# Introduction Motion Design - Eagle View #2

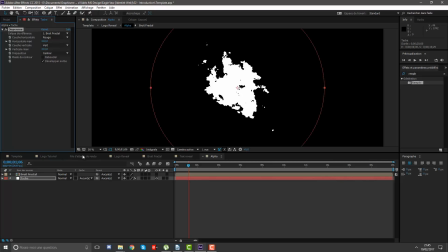210 et 210 et j'entends dans notre template ouais
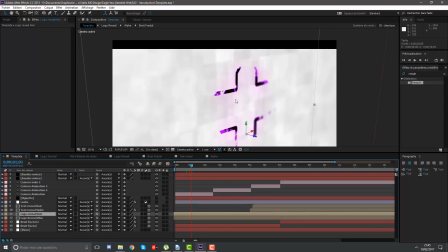c'est un peu c'est un peu mieux j'ai l'impression que ça le fait mieux bon
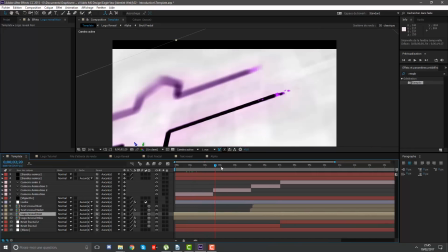bah écoutez c'est parfait je pense qu'on a tout fait voilà on a notre
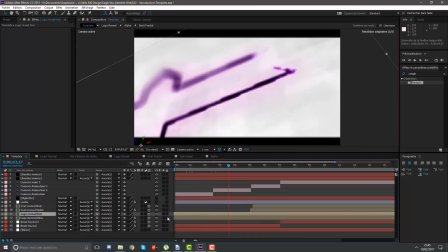truc qui apparaît alors juste mettre du coup l'audio
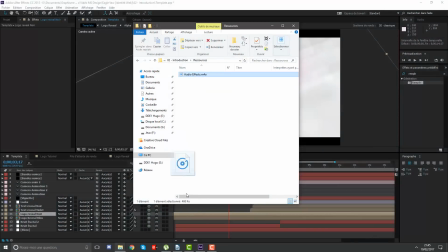par dessus ressources audio effect ressources
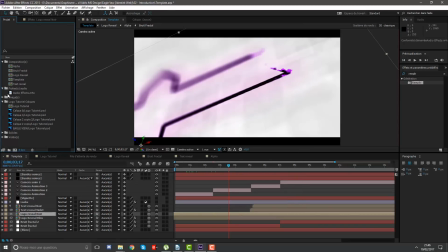audio effect ici fichiers audio voilà moi
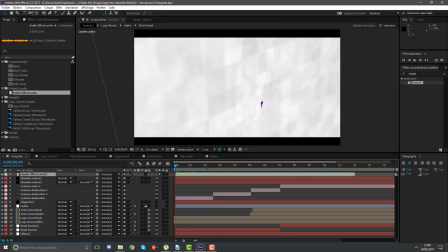normalement ça devrait être bon alors je fais en jeu je mets le truc en pause pour que vous je charge le rendu et après je vous montre ça a tout de suite ok me revoilà alors voyons voir ce que ça rend ah
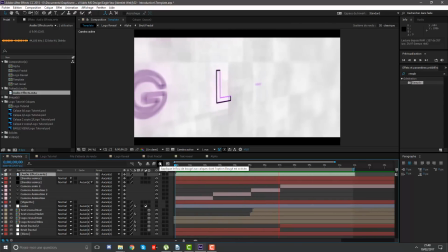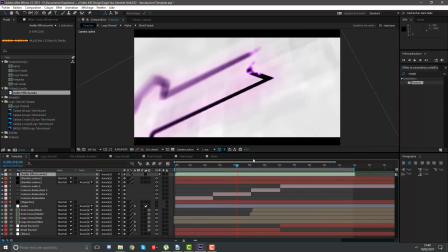bah ça me semble plutôt cool ouais même super cool je trouve que ça rend quand même vachement bien alors qu'est ce qu'on aurait oublié bah déjà du coup les looks up on peut les réactiver
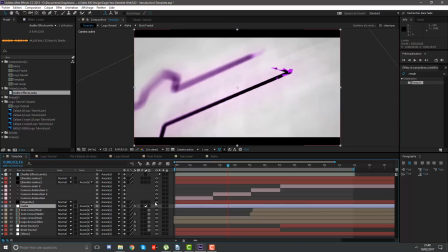je passe moi je trouve que ça rend plutôt que sympathique je savais nette voilà bah
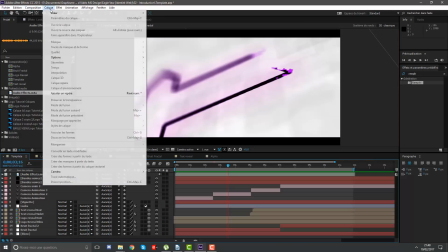si on oublie un dernier truc ce sont les particules ah oui alors on va créer un solide, on va l'appeler particular
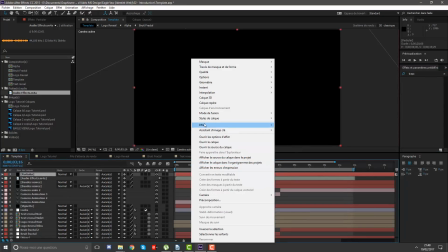on va mettre l'effet trapcode particular, alors pour ceux qui n'auraient pas l'effet c'est un plugin encore qu'il faut télécharger
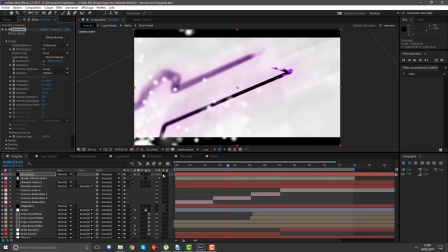vraiment si vous ne l'avez pas encore téléchargé faites le parce que c'est quand même un plugin qui est très très très très très utilisé
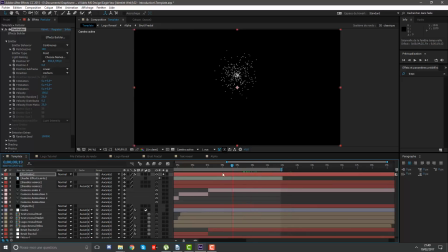et vachement utile là vous voyez je sors du point de vue de la caméra parce que sinon on n'est pas rendu donc ce qu'on va faire c'est que déjà on va avancer le calque parce que du coup si on va à 0 seconde il n'y a quasiment pas de
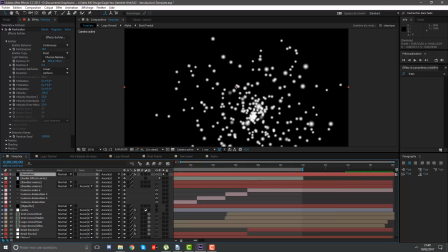particules qui se créent on va l'agrandir alors je vais juste le bouger bouger sa position on va mettre ça là particules par seconde on va mettre 25 particules générées par seconde
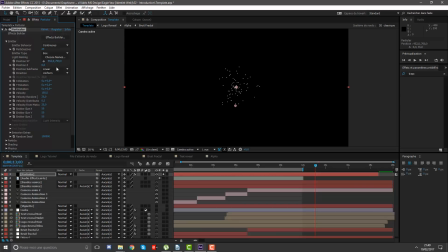en émetteur type on va mettre box pour que ça soit en gros le type d'émission ça soit sous forme de boîte et vélocité on va tout mettre à zéro vélocité c'est un petit peu le comment dire, quand ça part dans tous les sens et nous c'est pas ce qu'on veut du coup on va tout mettre à zéro
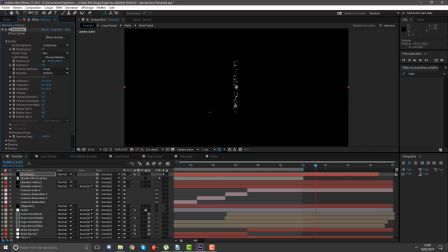et là maintenant on va augmenter la taille pour que la taille en gros elle fasse à peu près tout l'écran vous voyez, émetteur, size, etc il faut que ça fasse tout l'écran voilà là on augmente du coup en profondeur
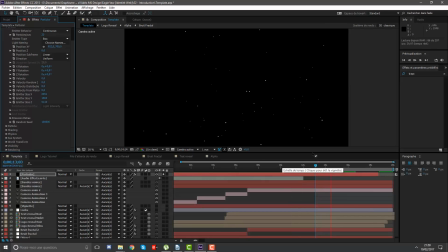ok, maintenant vous voyez si je fais une prévisualisation, on peut voir que les particules apparaissent et disparaissent brutalement. Pour qu'il n'y ait pas cet effet assez brutal, on va prendre Opacity over Life, over Life, over Life, bref, vous avez compris.
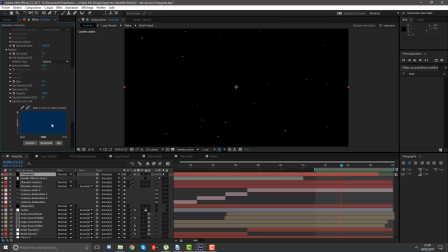Et alors ici, ça veut dire que, comment dire, ça c'est la courbe de l'opacité. Quand la particule apparaît, elle est pleine opacité, ça veut dire qu'elle apparaît d'un seul coup avec une opacité de 100%, et quand elle disparaît, elle disparaît d'un seul coup avec une opacité de 0%. donc aucune belle transition alors ce qu'on va faire c'est que à start on va prendre ici et on
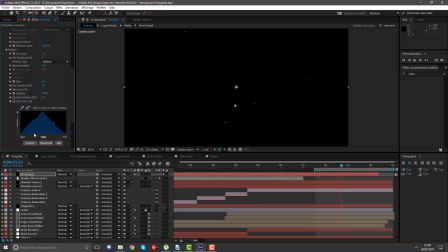va mettre ça une belle courbe tranquillou voilà ça veut dire que quand on démarre ici à start la particule quand elle apparaît elle est invisible progressivement elle devient visible ensuite quand elle disparaît
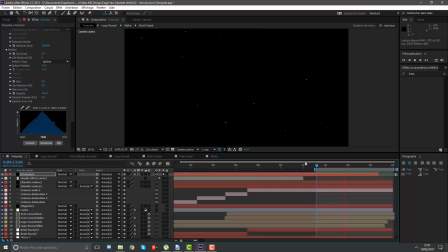progressivement devient visible vous voyez maintenant si je fais un rendu voilà les particules elles disparaissent progressivement et pas d'un seul coup comme tout à l'heure c'est beaucoup plus agréable à regarder voyez